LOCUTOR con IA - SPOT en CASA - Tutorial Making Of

y bueno seguir aprendiendo juntos no porque eso se trata porque para mí también es un aprendizaje estoy constantemente haciendo cosas nuevas cosas que nunca hice con lo cual es productivo para todos, ¿no?
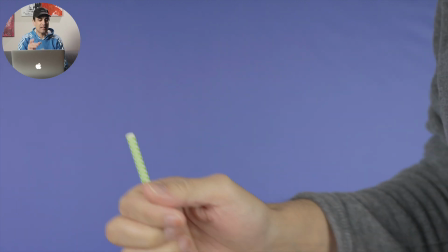[11:44]
Esta toma, cuidado, ¿eh? Aunque parece fácil, pero hay que poner la pajita bien, te tiene que gustar como queda, no es cuestión de ponerla ahí cualquier cosa y como sale.
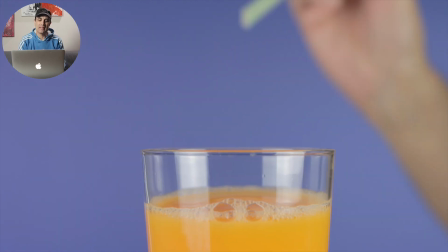[11:51]
Tuve que ir repitiendo hasta que me gustó la toma, ¿eh? Lo que sí, a partir de este momento, cambié el croma de color y lo puse en color azul.
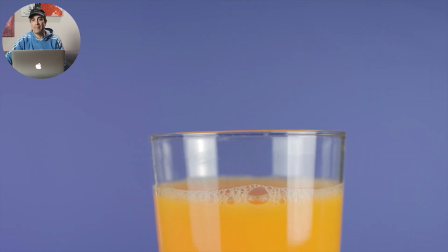[11:56]
¿Por qué? ¿Por qué era? ¿Que no me acuerdo? Ah, sí. Porque la pajita es verde y si no me iba a chocar a la hora de quitarlo, ¿no?
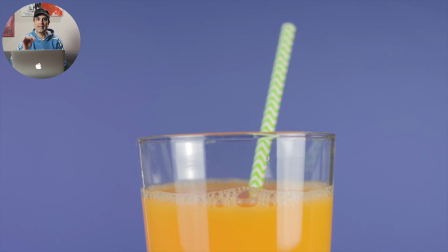[12:01]
Y me gustaba ese color. Tenía otros colores, pero no digo, quiero la pajita que tiene color verde. Y si el croma es verde y la pajita es verde, mal, ¿no? Porque cuando lo quieras quitar vas a quitar también parte de la pajita cosa que no interesa y en este plano más de lo mismo hacer varias hasta que encontrar la que me
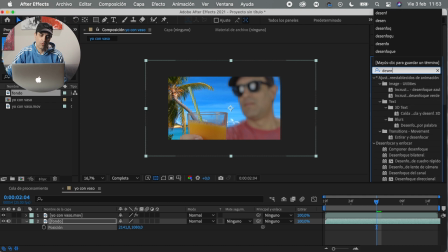[12:14]
gustaba la más artística a la imagen del fondo le puse un desenfoque de cámara para darle mucha más realidad también mucho
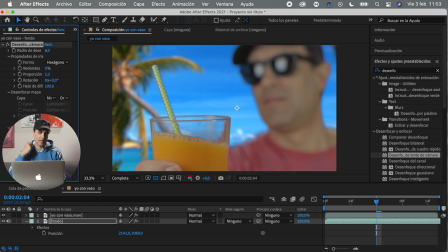[12:21]
mejor que utilizas un desenfoque de gaussiano por ejemplo siempre es mejor utilizar el desenfoque de lente de cámara y luego para igualar lo que es el
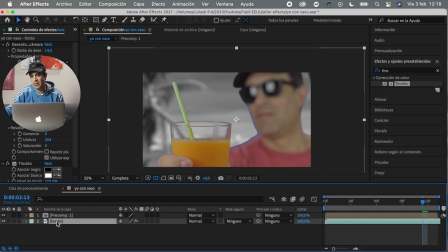[12:27]
tema de los colores en el fondo con respecto a mí utilice el efecto tinción de esa manera relaciona lo que es el negro y el blanco con
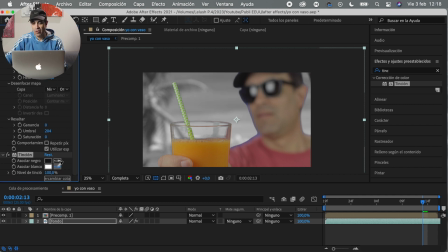[12:34]
la imagen en este caso Le asocio el negro a mi gorra Que es la parte más negra que veo Y el blanco al reflejo ese que se ve de la luz Luego le toco el mix hasta que veo que se acopla De la mejor manera y ya de esta forma Tengo igualado lo que es el color del fondo Con respecto a la imagen mía
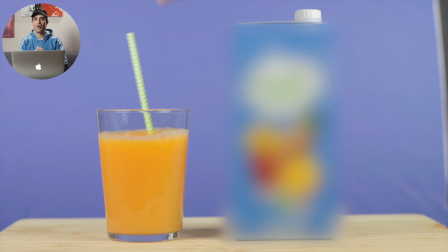[12:52]
Y para la toma final lo que hice es mover un poco la pajita Para que tenga ese movimiento la bebida Y dentro de lo que es un plano estático Tengo un poquito más de movimiento, de dinamismo Visualmente queda mucho mejor y es el final Ahí con todo, pum Bueno ya viste lo que se puede hacer con la inteligencia artificial Yo lo veo como un complemento, por lo menos a día de hoy Quiero decir, es ir viendo qué se puede hacer Con cada herramienta nueva que va saliendo Y más relacionada con este tema Pero a partir de ahí es la creatividad que le puedas poner al final Porque si no, eso te va a dar algo Pero hay un montón de tutoriales de gente que te explica Cómo utilizar los programas, está buenísimo Pero luego, desde mi punto de vista, o por lo menos para mí Es ver qué puedo hacer con eso, qué parte de mí le agrego A la hora de utilizar esa herramienta Y ahí está donde luego podés mostrar algo Y decir, bueno, mira, esto es lo que se me ocurrió Con la inteligencia artificial En este caso, con la voz de un locutor La próxima será en español No sé, hubo otra cosa en realidad No hay que repetirse, hay que intentar hacer siempre cosas distintas Bueno, o al menos yo es lo que intento Así que nada, te dejo más vídeos que te puedan interesar De este estilo, de esta temática Para que sigas mirando si te gusta el contenido que yo hago Me dejes un like, te suscribas al canal Te lo voy a agradecer profundamente Chicos, chicas, a seguir creando Nos vemos en el siguiente vídeo